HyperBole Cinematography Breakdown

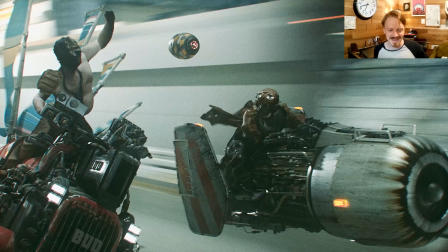992s
I put a lot of effort into these bikes, and I just wanted to stick them somewhere. I wanted to have my little aviator guy. And so you can see the limits of the 2020 quarantine, though, and that I have Sean as the luchador, and he appears a lot of places.
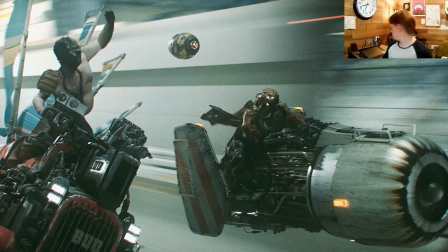1009s
And this is the mannequin head that I had. Where did it go? Yeah, I got the mannequin head right here, and I was trying to find a leather coat for the longest time, like a nice, aviator leather coat, but I ended up just mapping some stuff onto a low poly thing and doing a physics sim on it,
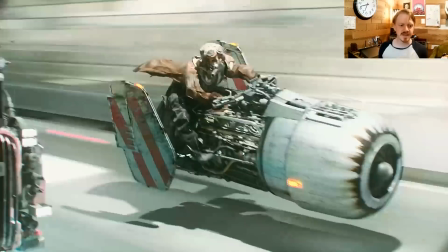1026s
which turned out fairly well, actually. And this shot actually isn't even finished. Once they zip away, this is obviously my blocking geometry right here.
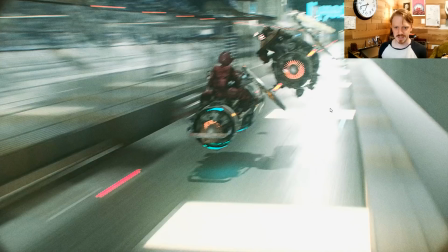1035s
That's just some extruded cubes, but I kind of feel like that's fine.
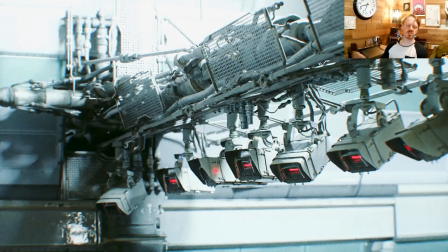1041s
This shot is a nothing shot. I was always going to replace this.
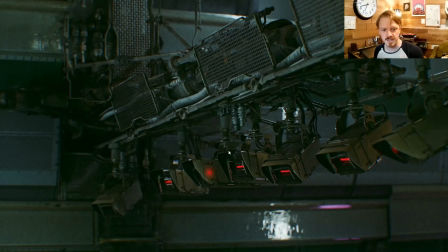1045s
In fact, this is going to be where I put that final shot I was talking about that hopefully established some story or something. It's kind of cool to see all these cameras, I guess, but it doesn't say anything. I just kind of put it in there because I realized I was sitting on this project for too long,
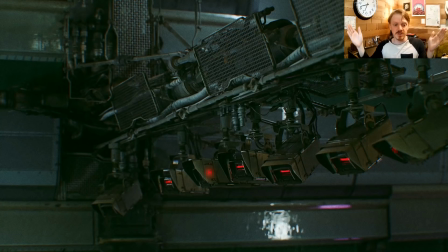1063s
so I was like, well, we'll just make the shot a little bit longer, because I'd rendered a long version of it, and then we'll just fill up that gap and we'll just release it.
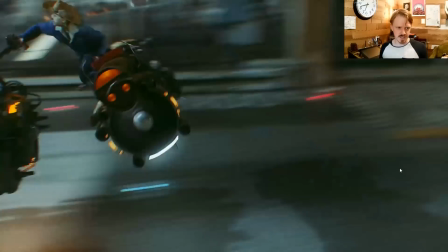1070s
Okay, this shot has everything I've been talking about. The blurring background, ideally reading as negative space.
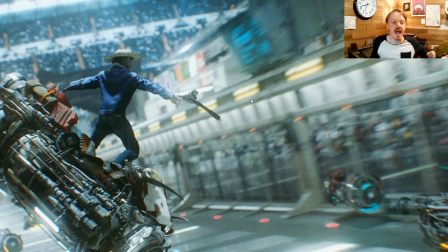1078s
I've got some very shallow depth of field. I actually cheated the depth of field in this shot quite a bit. This is about as shallow as I can get before things start looking like a miniature. When I say shallow depth of field, the depth of field is the area of the scene that's in focus, the distance from the camera that's in focus.
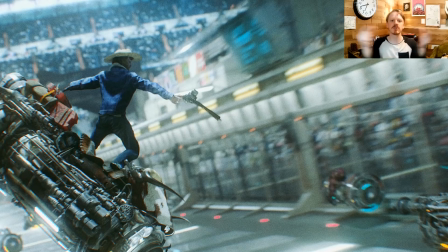1096s
And if the depth of it is shallow, that means you're only getting this narrow cross section away from the camera that's in focus. And depth of field is a byproduct of the size of the aperture on the lens relative to the scene. And so if you have a very shallow depth of field and a very blurry scene,
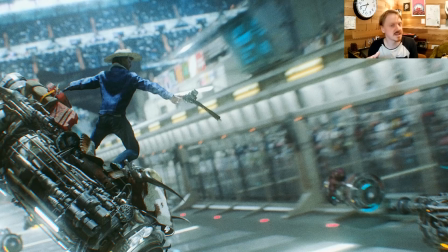1114s
that implies either that the scene is very small in the case of miniatures, or less commonly that the lens is very big. So there's some physics involved in that, and we're aware of this through our familiarity with media.
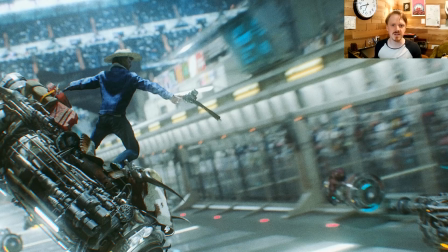1128s
In fact, one of the tells of stuff filmed in miniature is that the depth of field is just too small. Like, stuff in the foreground is just a bit too blurry, stuff in the background is just a little bit too blurry. And one way you can get around that is by shrinking the aperture to simulate, a smaller lens. Downside to that is you're getting a lot less light.
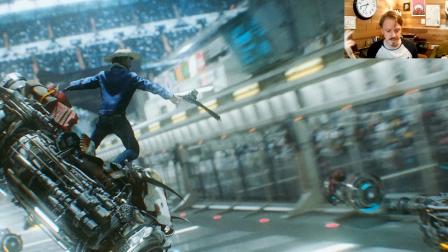1148s
And compound that with the fact that usually when they're shooting miniatures, they're shooting them in slow motion so that everything happens a bit slower. Like if you have a dam exploding, they'll film that all in slow motion so everything looks bigger. But that means you get even less time to expose each frame because you're exposing more frames,
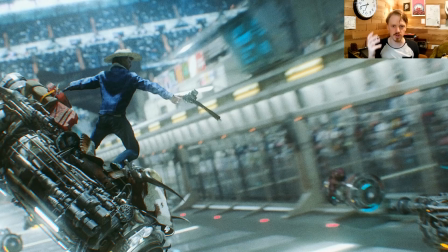1166s
and so you have to use a really sensitive film, or now, camera digital sensors are a lot more sensitive. But yeah, I have a bunch of haze going in here too, because I just really wanted this silhouette to read.
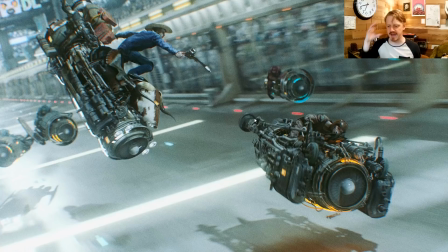1177s
And that's one of the things, is having that kind of key image in your head that you're going for. This shot is actually two shots in one. There's this one right here, and you can see like they're existing in the negative space and all of that, and it's all fairly laid out.
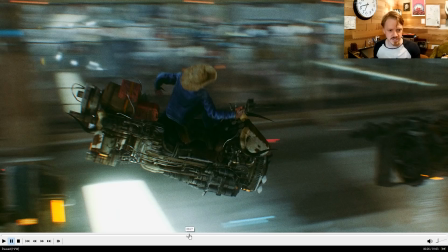1192s
Like, I tried to make this moment read as an image, and then there's the beginning, which is the surfing bit, which has almost nothing to do with the rest of the shot.
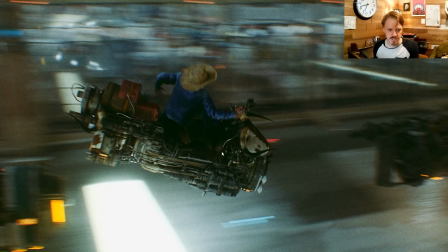1201s
But yeah, you can see here, this one still has the moving lights, but this background blur. We're looking at him because he's staying, stationary relative to the camera.
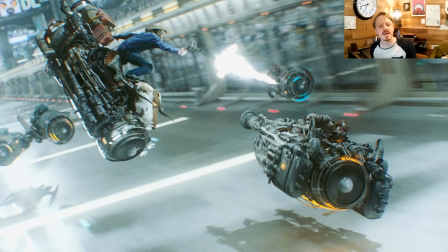1209s
Everything else is nice and blurry. I honestly thought that these muzzle flashes, because I made them what I thought was really bright. I thought they'd really read compositionally. They didn't. They didn't really. They're just kind of a thing that are there.
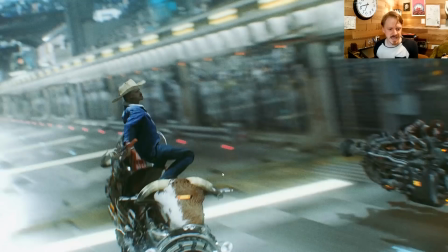1221s
And you can see here, it actually kind of helps that feeling of the swoop, that he goes off frame a little bit.
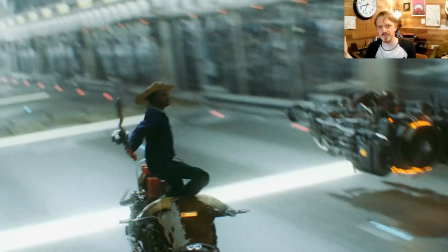1227s
And it implies a bit of humanity to the camera operator, as if they don't know what's happening, and it makes everything feel a little bit more live.